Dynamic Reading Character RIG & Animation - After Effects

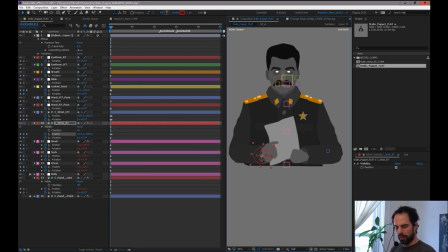The Duik is used on the inverse kinematics for the arms, and they seem to be having a bit of selection issues as usual.
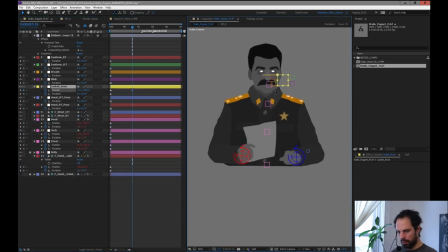I'm going to turn this effect off. Maybe that's the problem. There we go. Okay, finally. All right, so I fixed the problem. I had this posterized time effect on. My bad. That's embarrassing. So I can run this guy in fast draft mode, and in fast draft mode, I can turn him around. So let's just review the puppet from scratch.
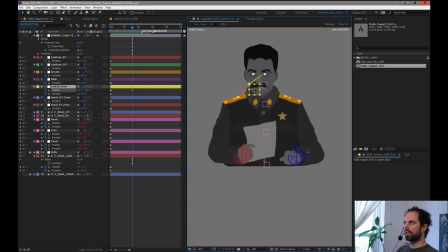Let's just pretend we're starting this all over again. Hey, Thoreau's, and I don't know how to pronounce RBENCZ. I don't know how to pronounce that, but welcome to the stream. And yeah, you're right. When I'm streaming, things do get a little bit slower.
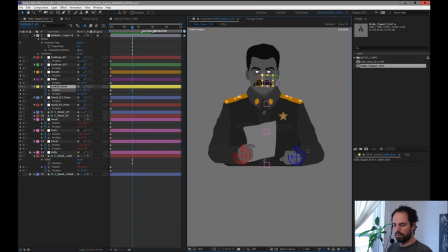I think it's because there's more stuff going on. But I did fix the problem here. So now it was because I had an effects layer on top of everything, and that's to posterize the time to make the character look a little bit more hand animated. So let's start from scratch. We'll just start over again and review this puppet.
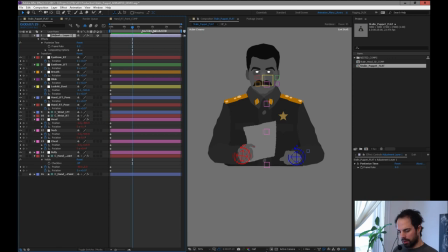This is the puppet that I used in these shots in this film, this little film project right here.
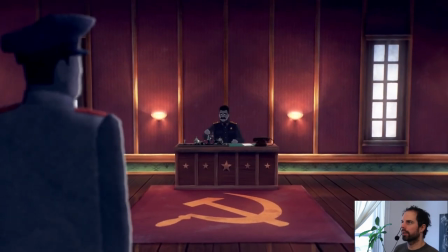So I'm just going to pan them over and you can see the finished shot of the character. Let's just go take a look at them one more time.
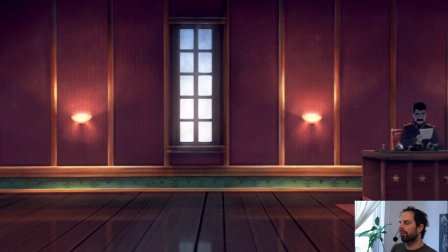So it's pretty short. I mean, for the shot that it is, the rig is probably overkill.
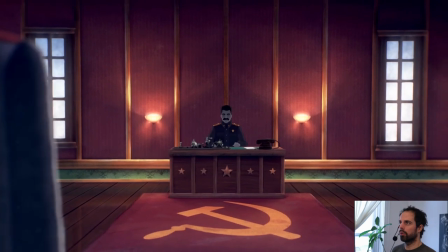But I did want to demonstrate something that was a little bit more elaborate. It was really fast to animate because of the way it was rigged.
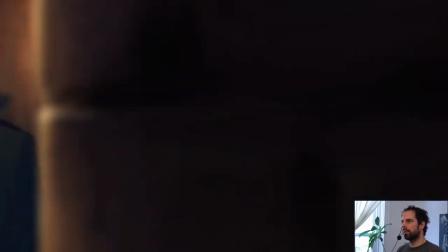I did a whole bunch of different takes and I was able to get something that I was pretty happy with quite quickly.
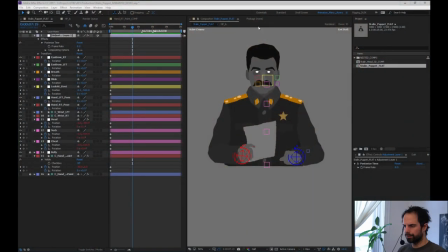So let's just go back to this guy here one more time. And Thoreau's that hair thing, that's actually happening because it's in fast draft mode.
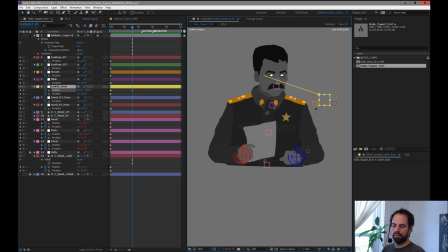Fast draft can have like weird little visual artifacts because it's not good at sorting out the depth. It's called depth peeling, I think. And that sort of that's when the computer decides what object goes in front of another. And so fast draft is not good at that. If I were to put it in just a final quality mode, you're going to see that doesn't happen.
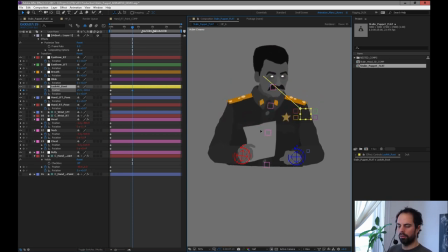And I guess my computer's fast enough to run him in final quality mode without a problem. So maybe we'll just do that since it looks a little bit better. So the idea behind this puppet is that I can kind of act him out in real time. So I've got all this stuff happening as he looks around, his body weight shifts.
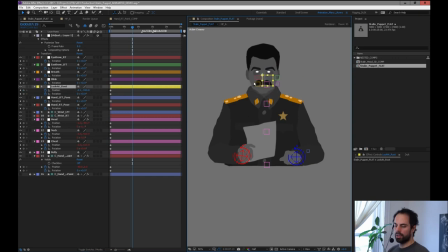And you know, a lot of the thought I put into him is based on my understanding of movement and the way people's bodies works, you know. So if his head is going to look over really heavily, there's a need for the human body to try to balance out, right?
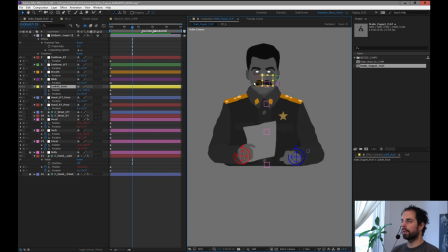So especially if you're in a standing position and you don't have any momentum, the general rule of thumb for me is that if you put your arm out, for instance, your body slightly shifts to offset the weight of that arm to keep you balanced. And so that concept being in play here is that I try to offset
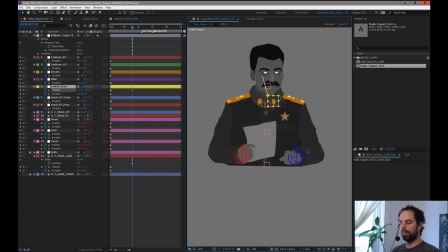motion with other things that will help either balance the character out or sell the movement a little bit. So just to give us some more dynamic movement, I'd like him to feel more like a puppet and less like a real, real human.
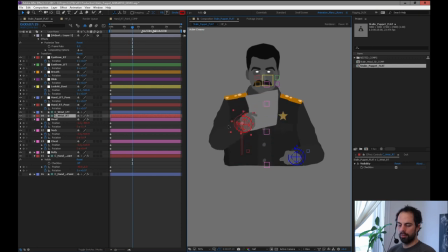So you can see a couple more things that I did is that as he lifts his arm, there's a subtle shift in his body weight moving over. So as the weight transitions over on this arm, his body moves over. As you can see, his shoulders moving up and down, and I have these guys right here.
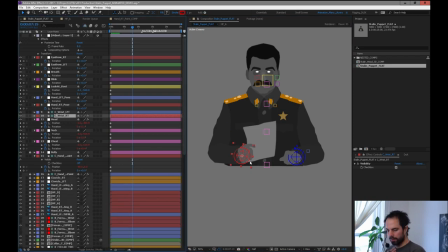So I'll just turn these on. The clavicles are pretty active in this specific setup. So you can see that they're rotating as he moves his arm. And that just gives that extra level of life to him. So there we go. And I wasn't really worried. Like, there is some intersection stuff where his shoulder's coming up.
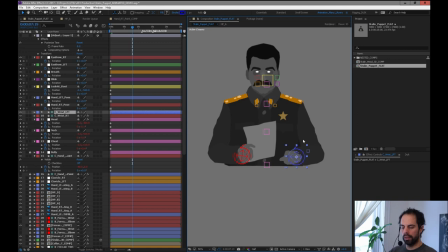I didn't worry about that because he wasn't doing that kind of a move in the animation. And plus, I could have just mask clipped that off at any time. But I left it because it wasn't necessary to worry about. I had to do this guy pretty quick.